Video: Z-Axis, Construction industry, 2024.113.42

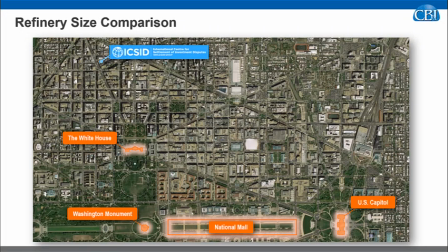0s
This will be the second major video for the HK CB&I job. And this one will talk about a lot of the mapping graphics that we produced. There were quite a number of them for different purposes, but some interesting stuff.
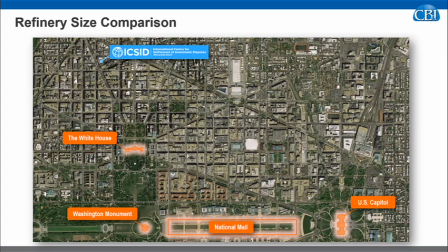18s
So we'll let this one cover the mapping story. The first one was sort of an introductory section to tell how big this refinery was, and they set the comparison in
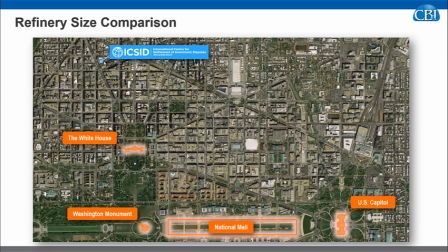33s
the downtown Washington, D.C., because the arbitration before COVID was intended to happen in person at the International Arbitration Center just north of the White House here in Washington, D.C., so that seemed like a good place to set a size comparison,
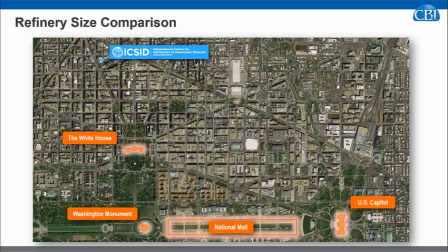51s
since people would be, the arbitrators and the lawyers would be familiar with the city of D.C. So we marked a few of those landmarks here. As it turned out, the arbitration was all done virtually, and don't know any of the arbitrators ever actually went to DC.
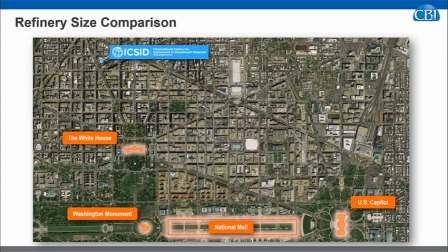70s
So we produced this case, or this graphic, with DC as the background,
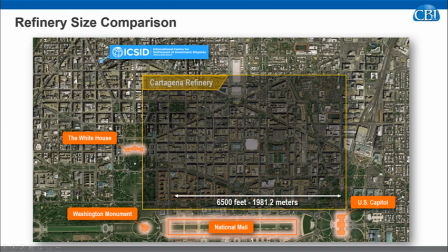75s
and over that we plotted the footprint of the Cartagena refinery, which would basically cover all of the popular areas that are span the popular areas downtown.
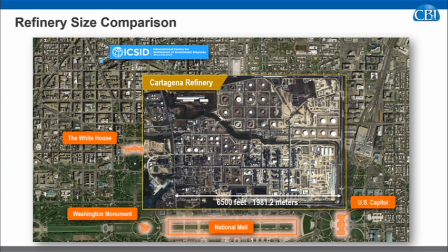90s
Draw the photograph of that in its correct size relationship to
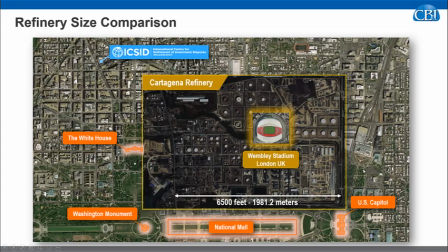97s
the downtown DC, and then for close-up comparison we put in a few hopefully recognizable world landmarks,
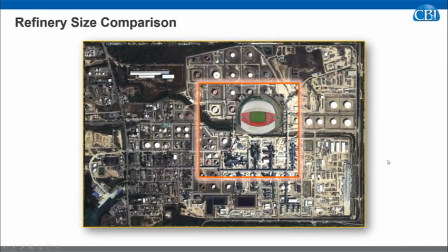105s
like if you put Wembley Stadium down over the refinery,
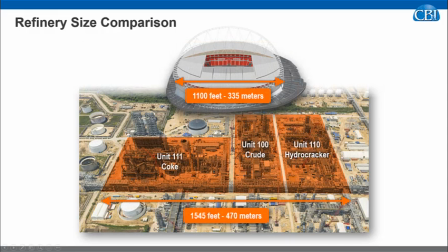109s
it would be that large compared with these three primary units
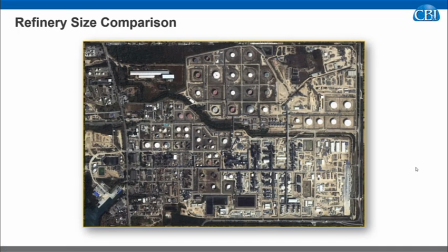116s
in the refinery. We also did the comparison with the stadium in Madrid.
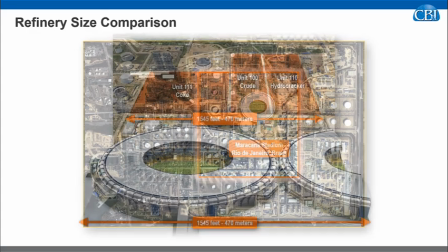124s
In Rio, which we figured some of the arbitrators would be familiar with.
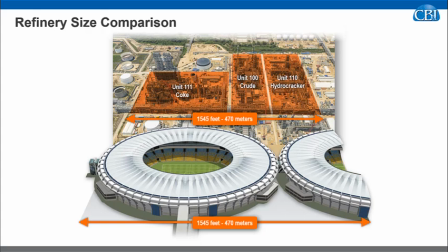129s
Also a giant stadium, but it also helps set the size for how big some of these units are in this refinery.
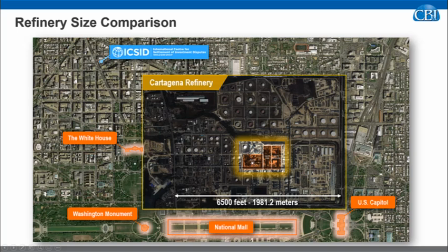138s
And then finally a close-up comparison of three of the primary units here
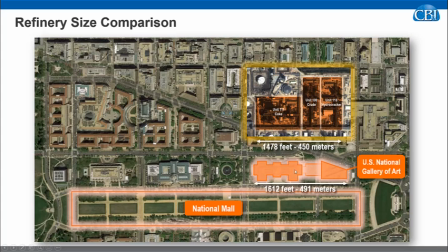146s
in the refinery with a chunk of the mall where the National Art Gallery is. Those three units are as big as that whole section there. So interesting size comparison.
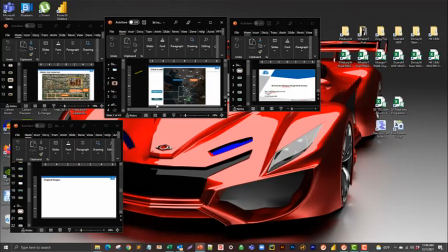161s
The next graphic was
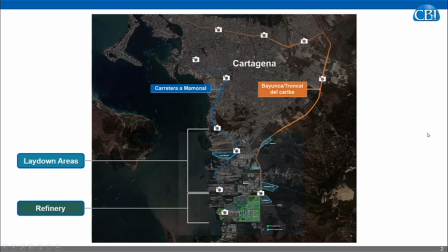165s
an interactive overview of the area where the refinery is. The refinery is down here south of the city of Cartagena in Colombia, and there are two major roads, this blue one and the orange one, that were access routes for the workers.
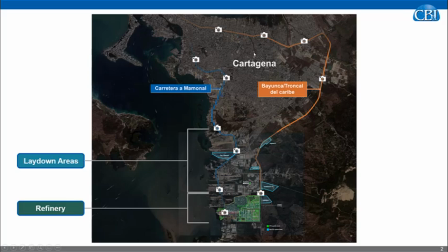184s
They bused workers from the city down to the site every day, and I think there's graphics that will show that there are thousands of people that came every day. This is a monstrous undertaking and required lots of workers that had to be bused in and out of the site using those two main roads.
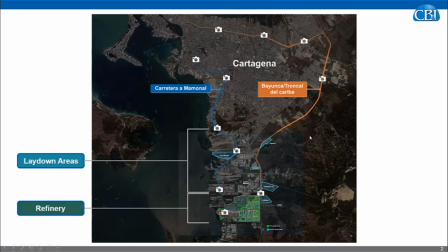202s
It turned out that those roads were also a bottleneck. When labor disputes happened, the unions could block the two major routes into the site and keep workers from getting to work. So they played a role in some of the legal disputes in the future.
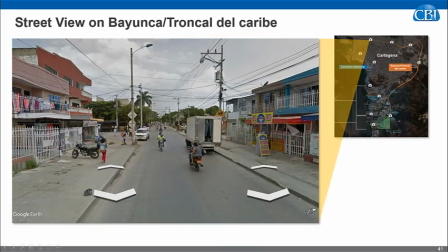219s
But as far as the overview, we included a few street level shots to show what the neighborhoods look like,
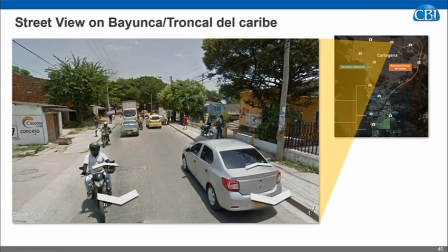226s
the nature of the road, not super highways.
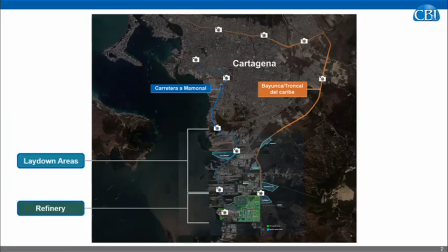230s
They're just 2-lane, 4-lane roads sometimes to get the workers down to the site.
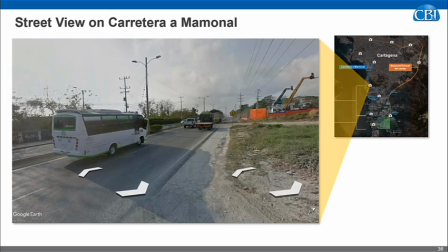237s
So kind of helped visualize the environment of that the refinery was in.
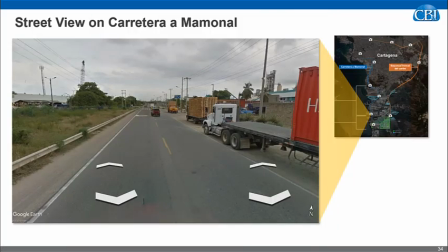245s
A shot of one of the approaches to the refinery.